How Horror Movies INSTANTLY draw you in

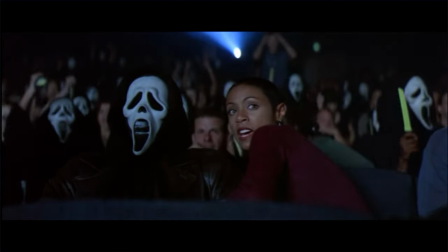0:00 Ever wonder why you can't look away from a horror movie once it starts? Even if your nerves are on edge and you're watching through your fingers?
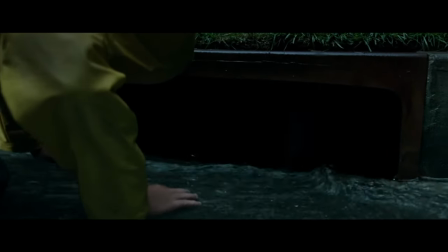0:07 I once heard V is the most powerful negative emotion and horror movies exploit it masterfully.
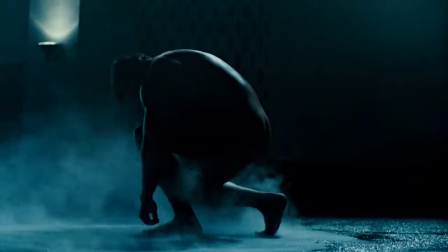0:12 The horror genre is incredibly versatile, offering something for everyone.
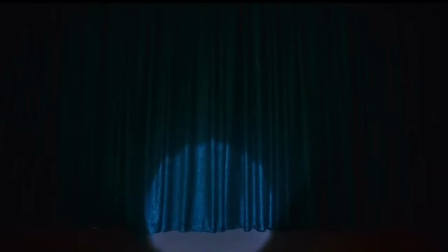0:17 Some grab your attention by the throat and never let go, while others are slowly unveiling themselves as the story progresses. process.
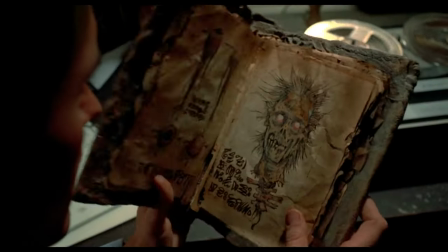0:25 Either approach has spawned incredible movies, but we are going to focus on the ones with killer intros that hook you right away.
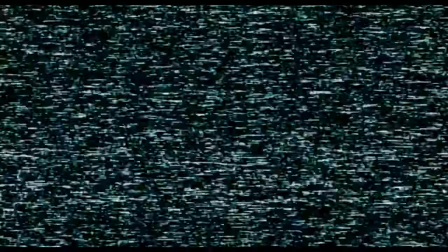0:32 Let me share some wisdom with you.
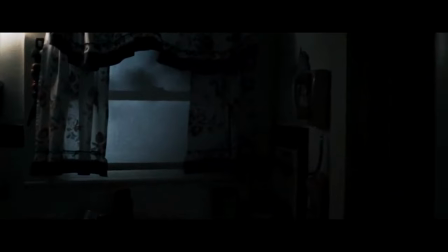0:34 I won't go through how many horror movie openings create a spooky atmosphere using eerie music, dim lighting and careful camerawork.
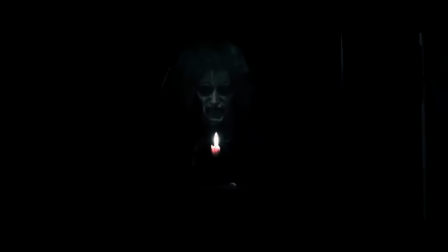0:42 They are important of course and also responsible for making viewers feel uneasy and drawing them into the world of the film.
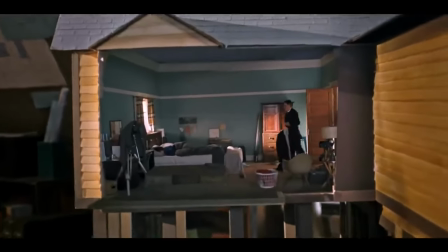0:49 But there is one aspect I noticed to put the focus on now.
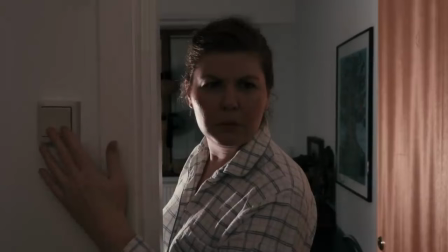0:53 In an age where we have access to film by ourselves, a sea of horror shorts content is ruling the airwaves.
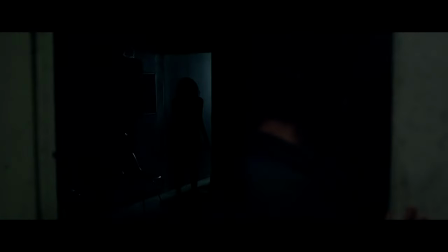1:00 Sometimes there are popular ones resonating with the audience and getting their treatment to become a feature-length movie, with successful and mediocre instances.
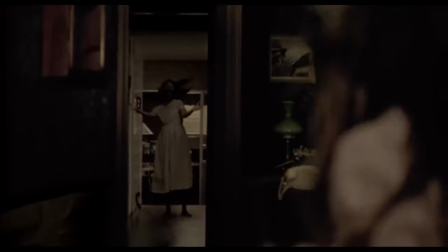1:09 Some know how to build upon their original idea better,
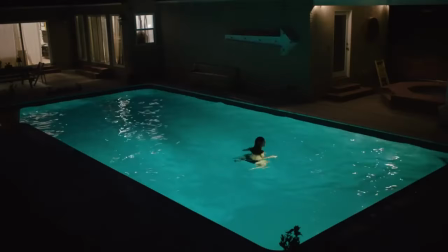1:12 while others have only a concept for a few minutes but try to stretch it out, getting mixed to bad results.
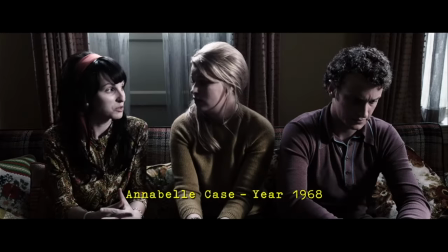1:20 The Conjuring movies 1 and 2 open with one case which is not really part of the main plot, or at least it seems that way,
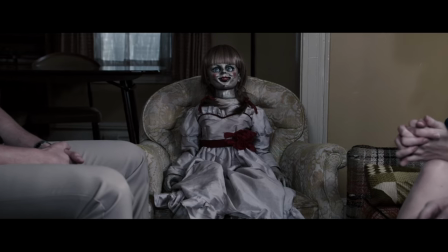1:28 but they left a mark and especially the creepy Annabelle doll seriously would you ever let this thing into your house is more or less the main association when
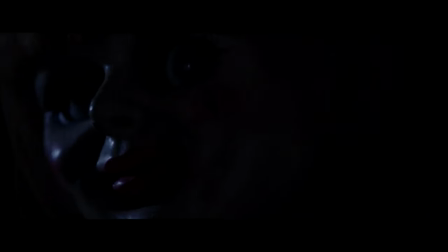1:37 someone thinks of the first movie, albeit not being the main culprit. Its popularity spawned three spin-off movies after all. They left an impression right away and they could also serve as a short horror flick.
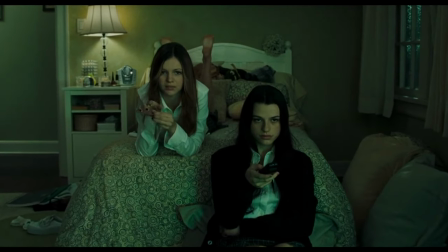1:49 In some cases you could stop the movie after the first scene and you would have been blessed with a good short movie.
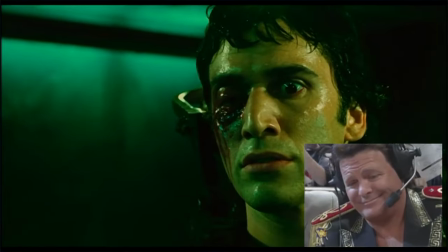1:55 You may be thinking, huh, that's not unique, as it is basic scene structure.
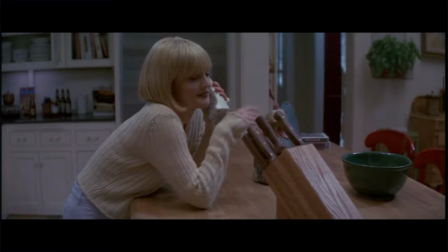2:00 Well, technically yes. But there are more elements at play here. Filmmakers structure the first scene like a short movie for several reasons.
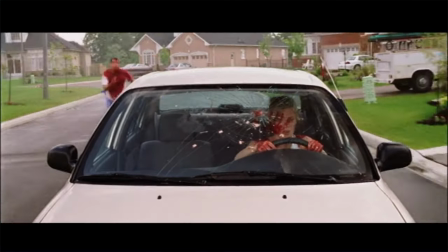2:09 They are building up suspense with a mysterious or shocking event, wasting no time and throwing you right into the action.
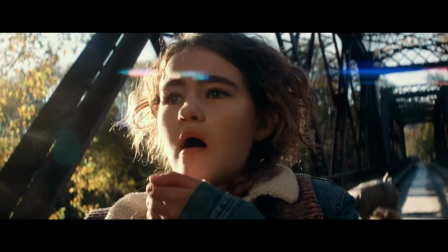2:16 Sometimes it works as a prologue of the story, or it can be used for the inciting incident right away.
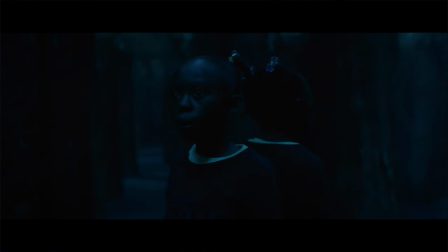2:22 This keeps viewers engaged, making them eager to find out the left answers and discover the secrets behind the scary scenes.
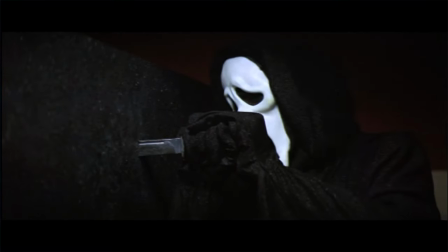2:28 Some could say this approach is more spectacle than story based, easier reaching people with short attention spans, but no,
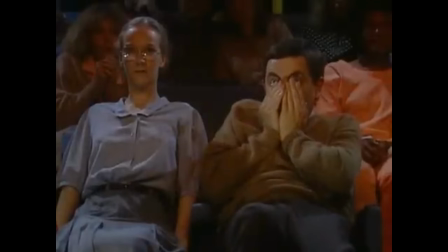2:36 there is story and meaning behind all that. The intro acts as an endurance test.
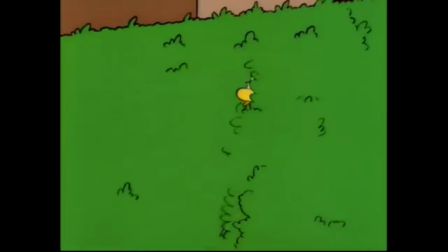2:41 Can I take it or not? I think I can't handle this shit. goodbye. Or what the hell did I just witness?
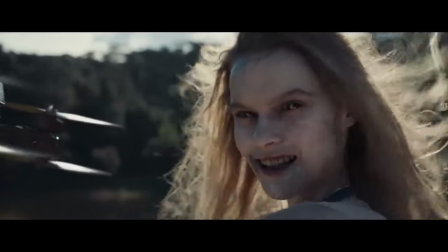2:51 Besides the nail-biting suspense, you also get to know if there is gore to be expected, or if its goal is more scare-oriented or wanting to get under your skin.
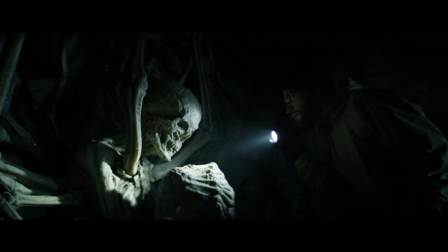3:00 And now if you're still here and think you're able to sit through the rest, the good ones make you curious for what's to come.
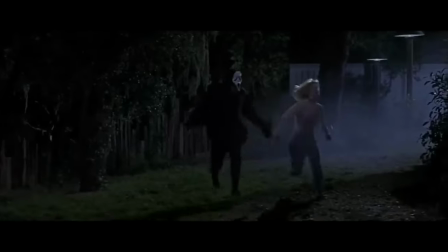3:06 Who is the killer? Is he getting everyone he is after? Or may he be captured?
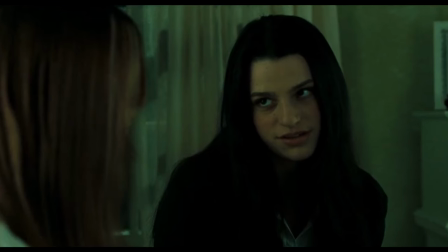3:10 What's the deal with this videotape and why are you gruesomely dying after 7 days by simply watching it.
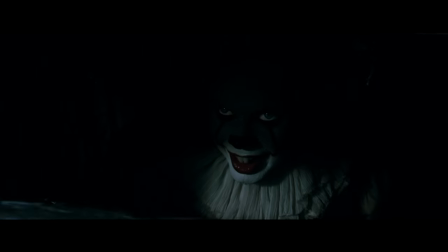3:16 Why is there a clown in the sewer feeding on children? It's a showcase.
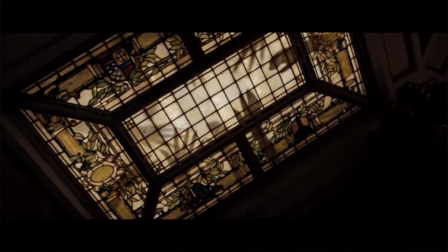3:21 To show you what's to come. A teaser. So you know what you're in for and can expect for the rest of the movie.
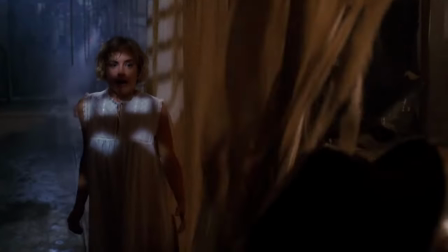3:27 The premise is presented here and you're welcome to enter this world. A good way to immediately hook the audience.
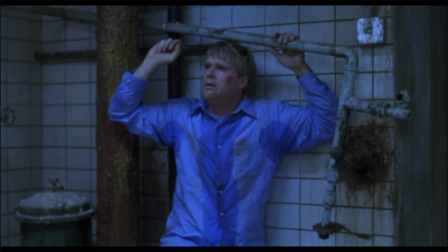3:34 But also they are setting the tone right away. Some ghost or demonic shit is happening here.
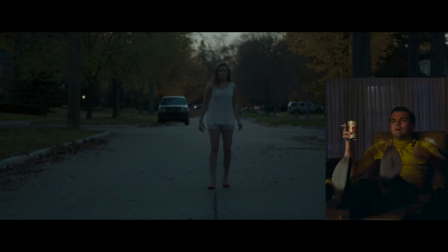3:38 I'm in. Is it a supernatural entity? There you go. A masked killer is after teenies?
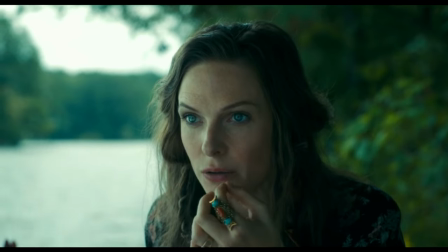3:45 Here it is for your pleasure. You can't stomach seeing horrific things happening to a child?
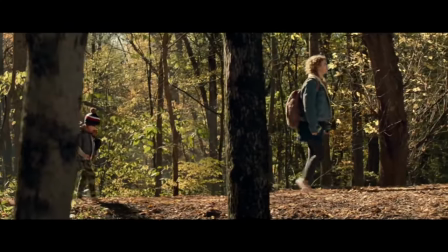3:51 Sorry, they are the prey in this movie. Speaking of the little ones, there is a reason why children and women have frequently been depicted as the opening victims.
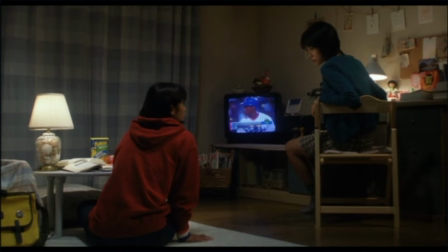3:59 The idea that women and children are often seen as vulnerable is used to create fear and suspense.